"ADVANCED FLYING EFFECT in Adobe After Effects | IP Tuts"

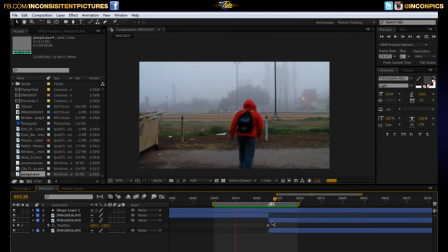511s
I think that's pretty much it. Basically, just for the old switcheroo and having them fly. Oh, one more thing. The blur. Let's see, the effect.
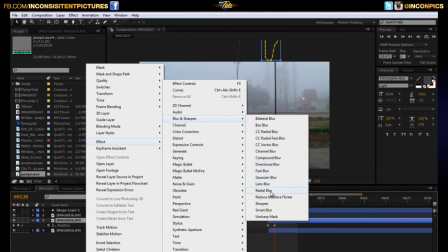523s
We go blur. And we're going to go... Let's go fast blur.
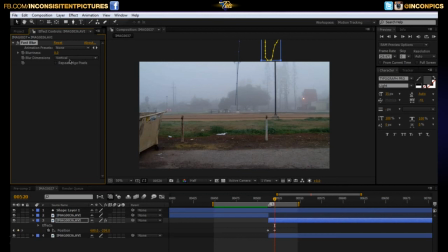530s
We want to change it to vertically because that's the only way he's flying. Back it up. You can also keyframe this so it starts off as a low blur. And then as it goes on, it's kind of subtle, but just keyframe it on.
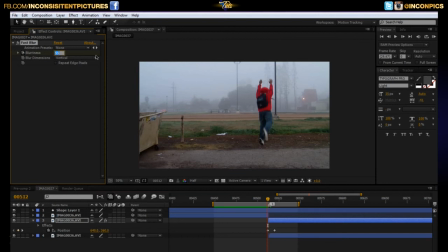549s
We'll just go 20 here. And then when he gets to about here or so, up it to 55. And it kind of just, it's extremely subtle, but it works, I guess.
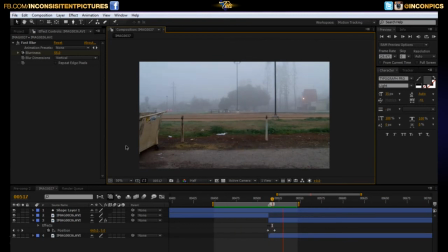567s
You can go ahead and preview it. And also what would sell this a lot is sound effects. Most people don't realize, but sound is a very big part of what we do as compositors.
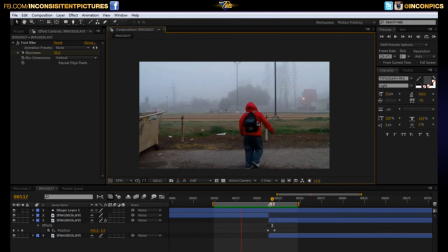580s
And, I mean, just watching, you're like, yeah, that doesn't really work. But if there was a sound, you'd be like, oh, it made a noise. Well, I'll be.
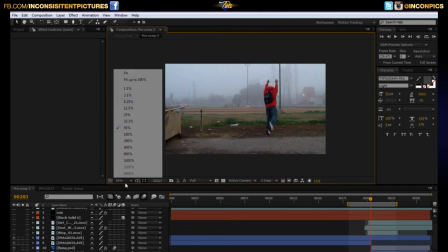588s
Alright, so anyways, I'm going to go ahead and go to the original version and break this down for you guys real quick so you guys can see exactly what I did.
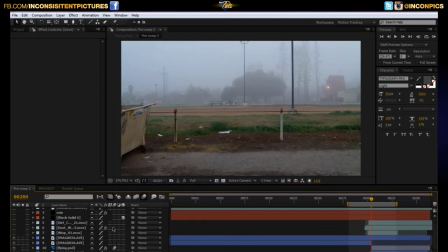599s
And I can go kind of go through some of the other stuff like the rain and all that other goodness. So we'll go ahead and turn off all of these right here. This is just the original version of it.
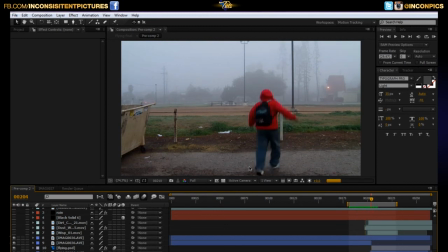That's just the original version of me jumping. And then, let's see.
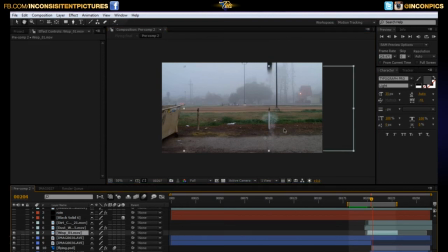626s
Oh, the little smoke plume. This is actually just an element from the Video Copilots Action Essentials 2 toolkit. It's a WISP number 1 MOV.
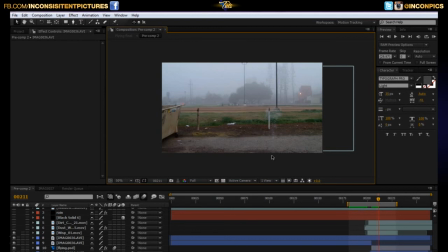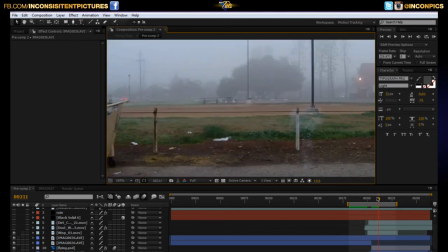648s
Place that, and all I did was scale it up.
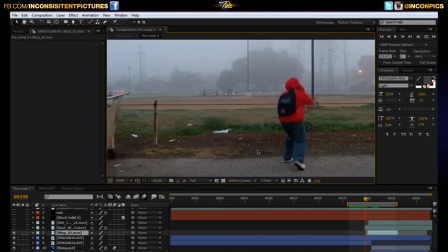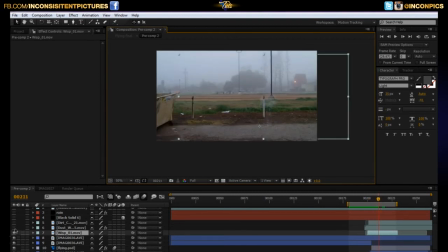656s
As he jumps, it just gets bigger and it goes away. And then there's this dust wave that comes in at the same time, just to add a little bit of atmospheric interaction and to make it look real.
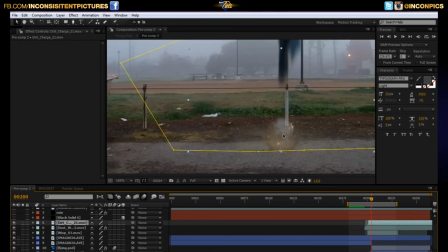675s
Let's see, what else? Oh, there's a dirt charge also, once again from the Video Copilots Action Essentials 2 toolkit.
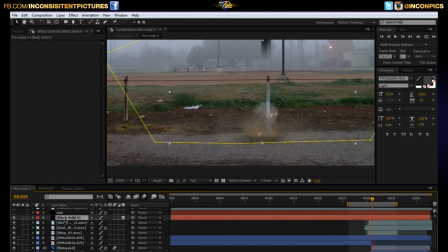686s
See what else is there. There is, oh, the shadow.
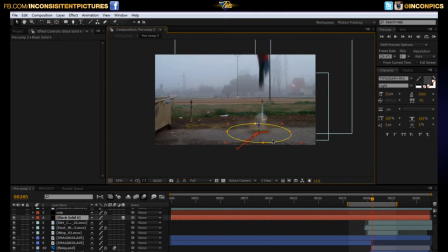689s
There's a little minor shadow that I added, and all I did was make it a 3D layer and rotate it and put it in there. And as I run up, you can see it here.
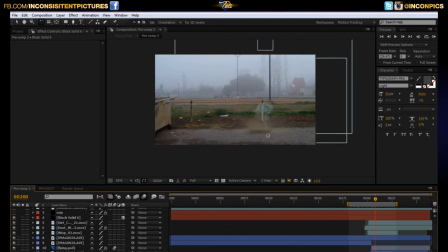706s
As I run up, it kind of just follows my feet, and as I jump, it gets smaller, simulating me leaving or getting further away from the ground. A sense of realism. That's what will really happen
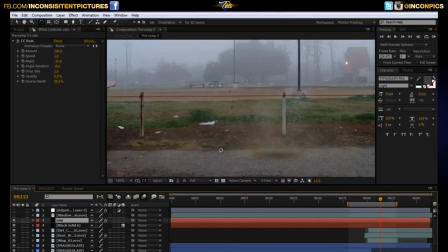720s
in real life if you were actually flying. The rain, I believe, is just CC rain. You just go right click, you know, just create a solid control Y or command Y. Same,
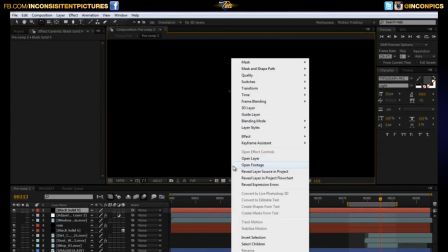732s
make it comp size on black, I guess, and just go right click. You know what?
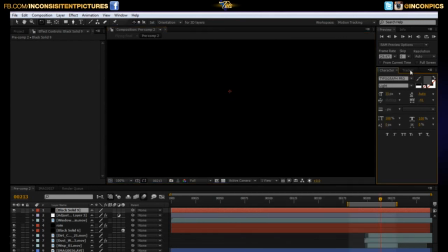737s
You can just use this over here. Most people like to use this. Where'd it go? Window. Effects and presets. Let that sucker load up, and just type in CC rain, and you have it right here.
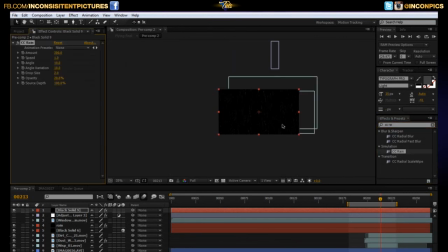755s
And you just drop it on, and then you can kind of just mess with that.